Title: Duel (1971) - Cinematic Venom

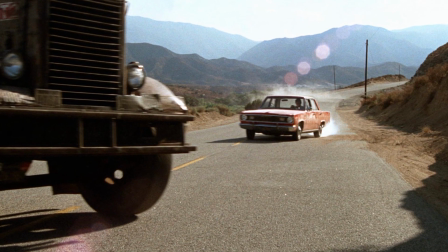241s
Initially, the movie was going to be filmed on sound stages using rear projection,
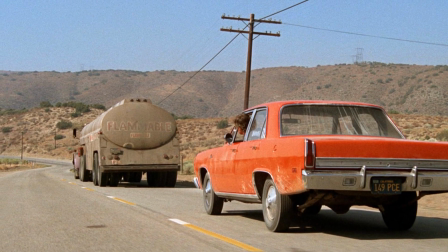246s
but Spielberg lobbied for the film to be shot on location on real highways to give the movie a more authentic feel.
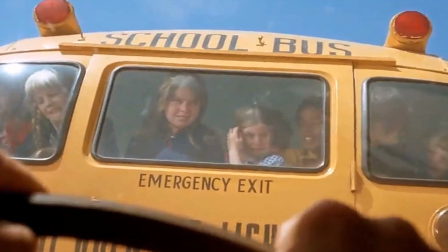253s
ABC were hesitant, however, feeling that the film could not be shot efficiently with the time and money provided,
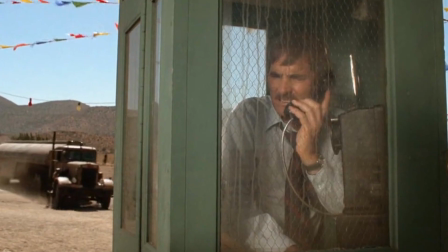259s
but they agreed to let the director shoot for 3 days to prove that it could be done.
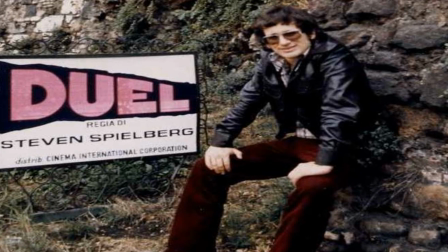264s
Spielberg then proceeded to map out the entire route of the car chase using overhead maps,
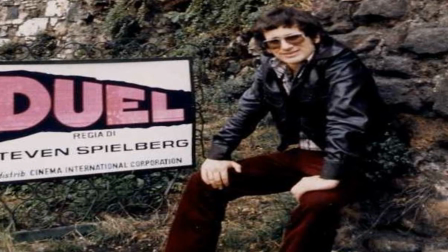269s
at which point the studio were convinced and finally gave him the go-ahead.
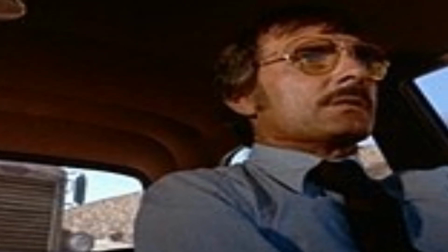274s
Amazingly, the entire movie was completed in 23 days,
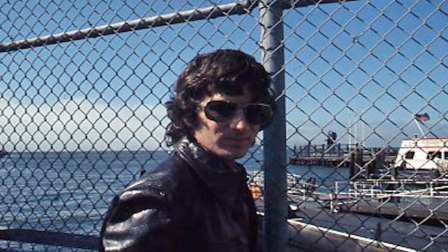279s
with shooting taking place over just 13, whilst editing and composing the musical score only took 10.
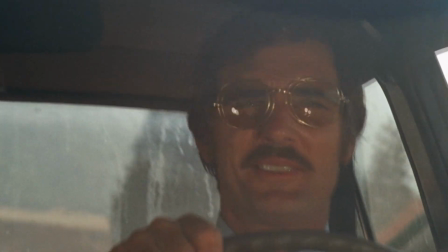286s
Meanwhile, it takes me 8 years just to write a script. Duel was broadcast on the ABC network on November the 13th,
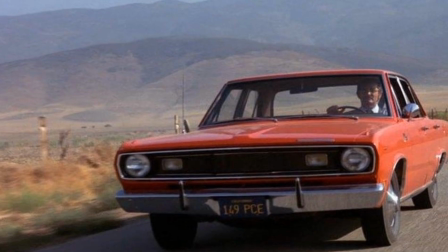294s
1971, and was a huge success,
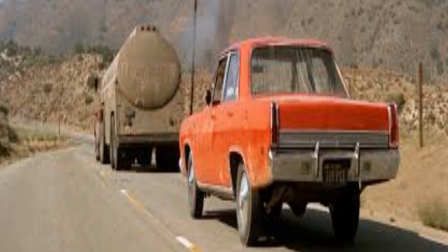296s
becoming the 18th highest rated TV movie of the year and earning a Golden Globe nomination for Best Television Movie.
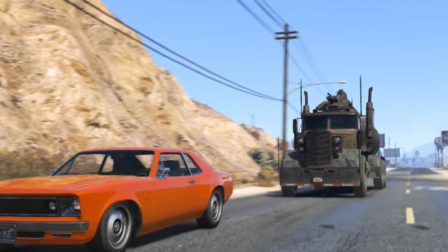304s
The film's success was so great that ABC even allowed Spielberg to re-release it theatrically,
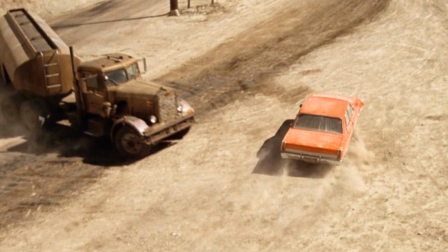310s
collaborating with Universal to help with distribution outside of the United States.
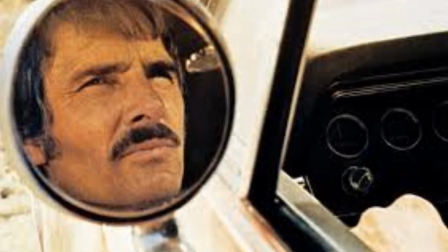315s
However, at just 74 minutes long, the movie was deemed too short for a theatrical release,
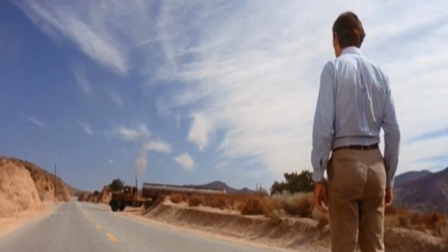320s
leading Universal to commission Spielberg to shoot another 20 minutes worth of extra footage to expand the runtime,
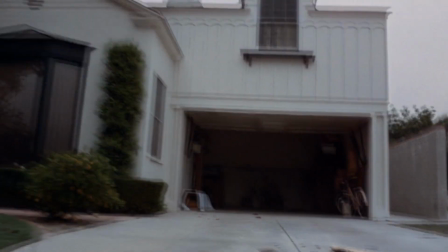327s
which included the opening of David's car backing out of the driveway and the scene of him talking to his wife
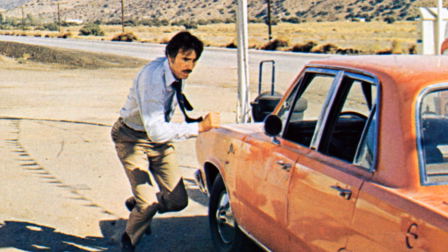333s
on the phone in the laundromat.
Yes, sir.
Reviews for both the TV broadcast and the theatrical release were insanely positive, particularly for Spielberg's direction,
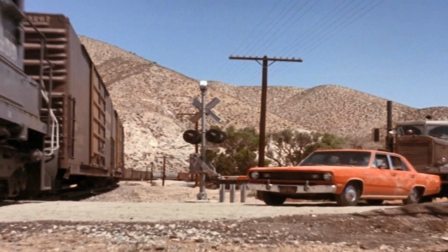342s
and the film's success not only put him on the map as an in-demand director, but it's widely considered to be one of the best television movies of all time,
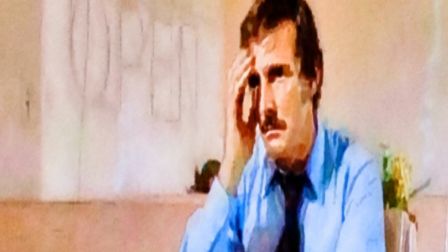350s
as well as one of the best directorial debuts in history.
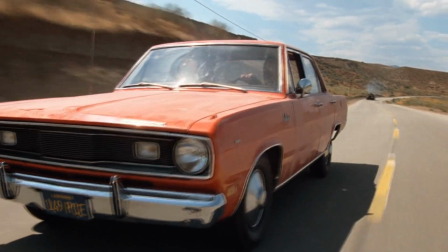354s
What's interesting is that the poor guy is chased down by the truck killer, but we never actually find out why.
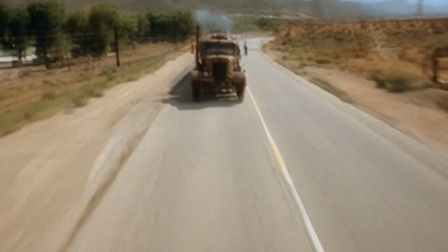359s
We only ever see their hands, and Spielberg specifically chose a Peterbilt as the evil vehicle,
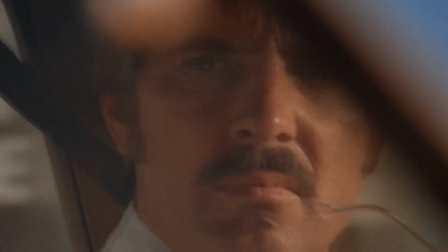365s
as he thought that the distinctive grille made it look like its own face. He didn't want to show the driver's face to play off of the audience's fear of the unknown,
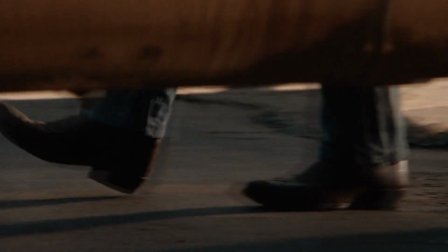373s
using the less you see trope of storytelling that he would perfect a few years later in Jaws. The driver was played by Kerry Lofton, and he actually asked Spielberg what his character's motivation was for hunting down David, to which the director replied, "You're a dirty, rotten, no good son of a bitch." To which Lofton replied, "Kid, you hired the right man."
Are you sure?
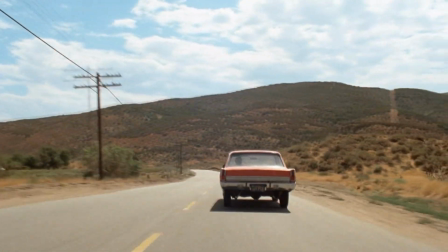395s
If you pay attention, during some close-ups of the truck, you can see that there are multiple license plates on the front bumper.
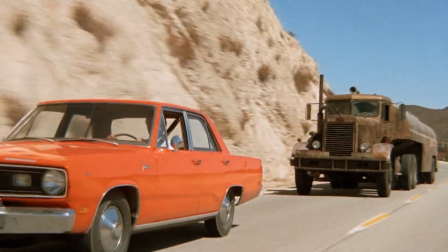401s
Spielberg claimed that he intended it to suggest that the driver was actually a serial killer who had run down other drivers in various other states. But if it was a serial killer, wouldn't they eventually get annoyed that he constantly tricks them and gets away? Surely he would just be like, "Ah, fuck it," and move on. But no, he fully hunts him down!
Just forget it.
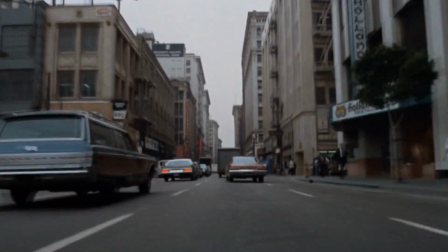421s
I mean, the opening shots clearly inspired the likes of Gus Van Sant, but they're quite atmospheric and relaxing before all of the carnage takes place.
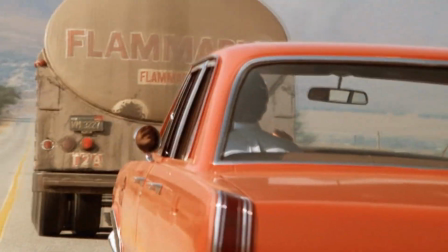428s
Spielberg's skills were already showing at this early stage.
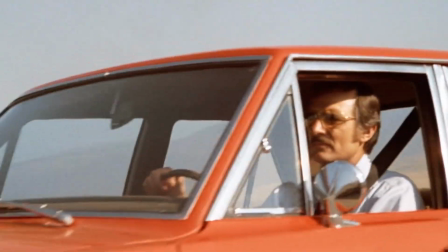431s
There's a cool tracking shot around both the moving car and the truck, which was incredibly inventive for its time, especially on such a low budget.
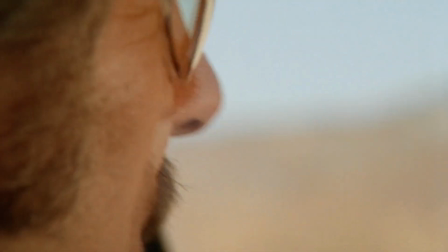438s
Of course, we get the generic shots of driving that would be mirrored for years. You can really see its influence, even if there's a jump scare. Or two.
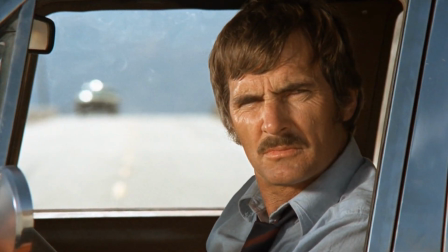447s
Some of the shots are quite standard today, but for its time they were really creative, and some of the transitions are really well handled and smooth.
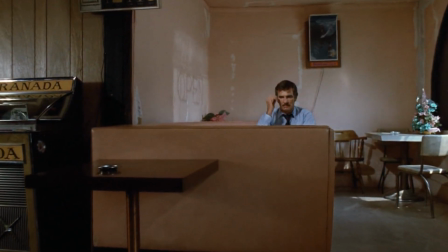454s
There's a scene where he stops at a cafe and starts suspecting all of the locals, and we get a really unnerving,
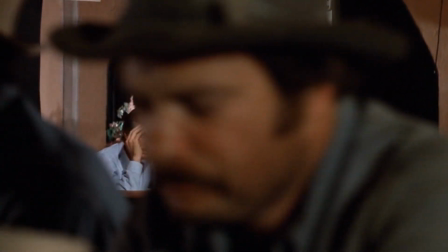460s
creepy shot panning around to all of them with some really ominous music playing. Another shot is really clever.
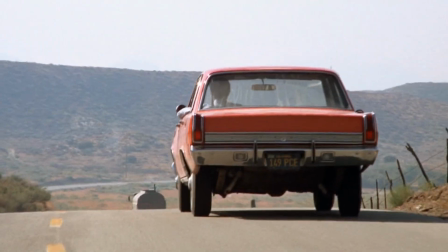465s
He's driving, supposedly free from the villain, and he starts to slow down. He then goes over the hill, and as the camera follows him, the truck is slowly revealed. Man, Spielberg was a genius, and this movie marathon is gonna go swimmingly with his completely flawless resume.
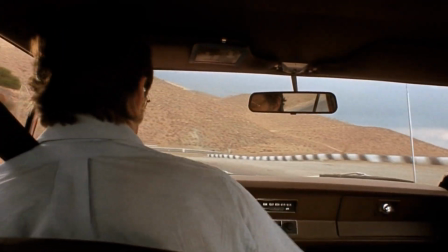480s
And the action is incredible for its time, especially considering the budget. It even seems to mirror classic old western showdowns.